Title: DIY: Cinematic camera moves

Welcome to Cinematic Camera Moves. Without any cinematic equipment, can we do it?
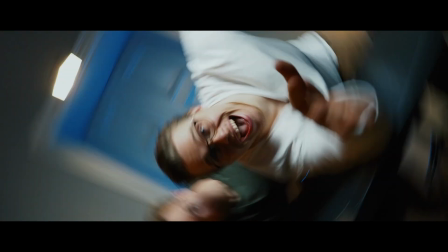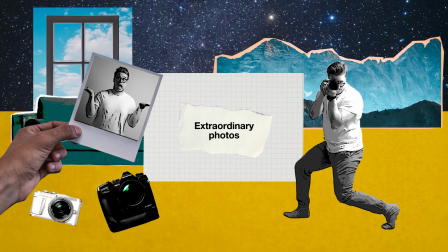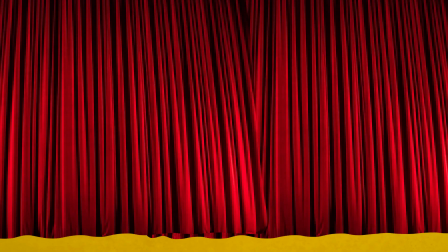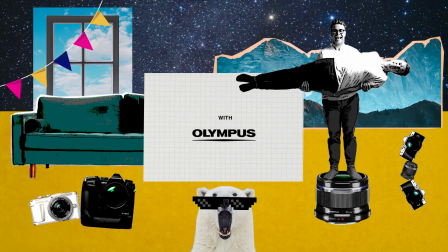Welcome back, guys. Janne, what are we doing today? So today we are taking it to the cinemas. By how? By how? By doing some cinematic camera movements, but without any additional gear. Okay, so just with this? Just with this. So none of that fancy $10,000, $100,000 gazillion dollar equipment. So anyone can do this, right? Pretty much anyone, but we will be using the party piece of the Olympus system, which is its stabilization. Ooh. Sounds fancy. Sounds fancy. It is pretty fancy, to be honest. So the Olympus system has this thing called 5-axis image stabilization, internal in body, and that is pretty much unique to Olympus. Not unique that others don't have it, either unique that Olympus implements it. But somehow the coding, or I don't know what is the software is. The engineers did something. The engineers did something that it feels supernatural. Okay, so we're gonna show you a few camera movement tricks that you can try on your own and a few advanced moves, which we're not so sure if we can even pull it out, but we're gonna try it anyway. Yeah, those advanced tricks will be some stuff that you'd see in the movies and you think like, how the beep was that made? And we're just gonna try to do that with this little puppy and nothing else. Yeah. So this is a challenge. Jonas is gonna give me classic cinematic movements which I need to replicate just with this. All right, so what are we starting with? The first one will be Dolly push and Dolly pull. All right, Dolly in.
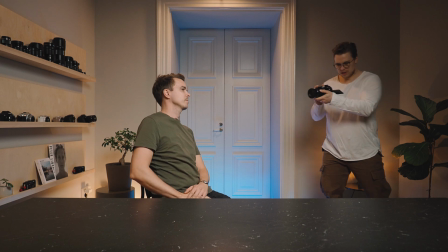1:53 Dolly push in. Which means getting closer to the subject. We do it because we usually want to emphasize a motion or action that is already present in the scene.
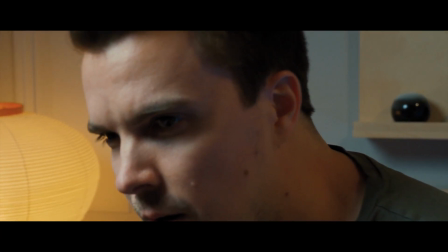2:01 So we push in, bring the subject closer to what is happening, and thus putting an emphasis on bringing that emotion closer to the viewer. So you could more feel the emotion, right? Exactly. Then of course there's a second variation which is coming out. Personally, I like to use that most to reveal. So I am in and I'm showing something little. Then when I come away, I see more of the space around the subjects. And that reveals more of the story. Or I can leave the subject alone.
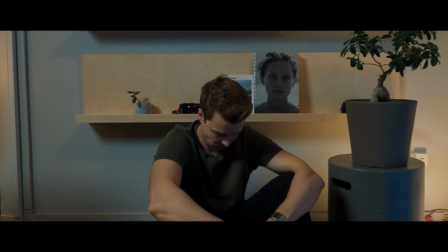2:31 For example, if he's lonely, I'll leave him in that loneliness.
All by myself,
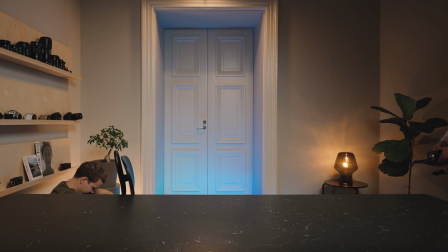2:37 don't wanna be all by myself anymore.
And the next one will be crane reveal shot. All right, crane. So that's up and down.
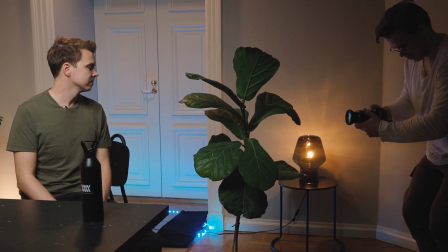2:51 Let's give it a try. So this is a way to direct the viewer's attention to singular bits of information at a time.
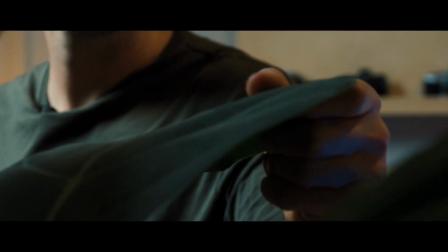2:57 First focusing on the leaves, showing that there's a leaf. Then I show a man's hands doing something.
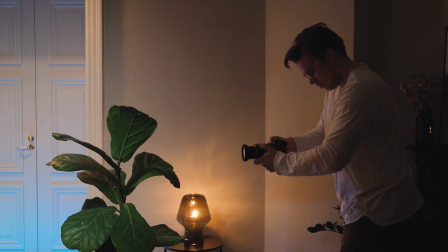3:02 And after that, I show who the man is.
The jungle, the mighty jungle, the lion sleeps tonight.
Good job. Okay, next. And the next one will be a Dutch tilt. Why it is called Dutch, I have no idea, but it seems to work every time. And that one's interesting.
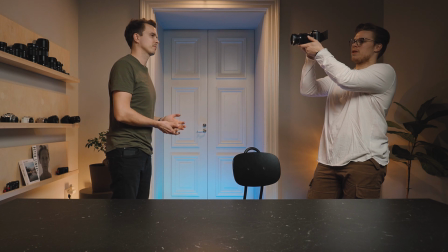3:20 Super simple, you tilt the camera.
All right, John is dead. I didn't kill him.
Okay, good. The next one is gonna be a Michael Bay. Michael Bay movement. So this is Bayhem, the Bayhem twist, let's call it that. Yeah, let's.
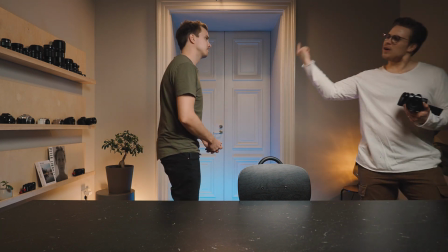3:39 All right, the Bayhem twist. All right, so you're gonna twist clockwise and I'm gonna twist counterclockwise.
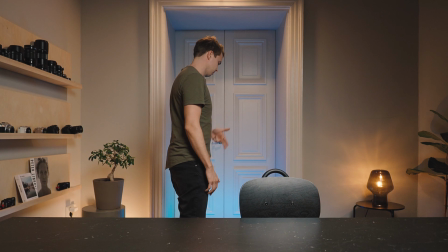3:45 Yeah, let's do that. Basically, it's a combination of the dolly, pan, and circular motion and the motion of the actor to create
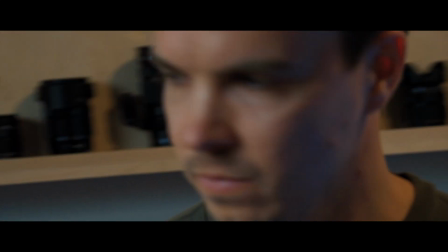3:53 a very quick movement that brings huge attention to what happens next,
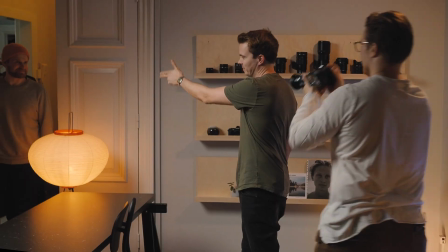3:58 which is the man entering through the door. Whoa, okay, that's good. The Bayhem, woo! Bayhem is done. Bayhem is done, yeah. Okay, the next one is gonna be the Shaky Cam. So...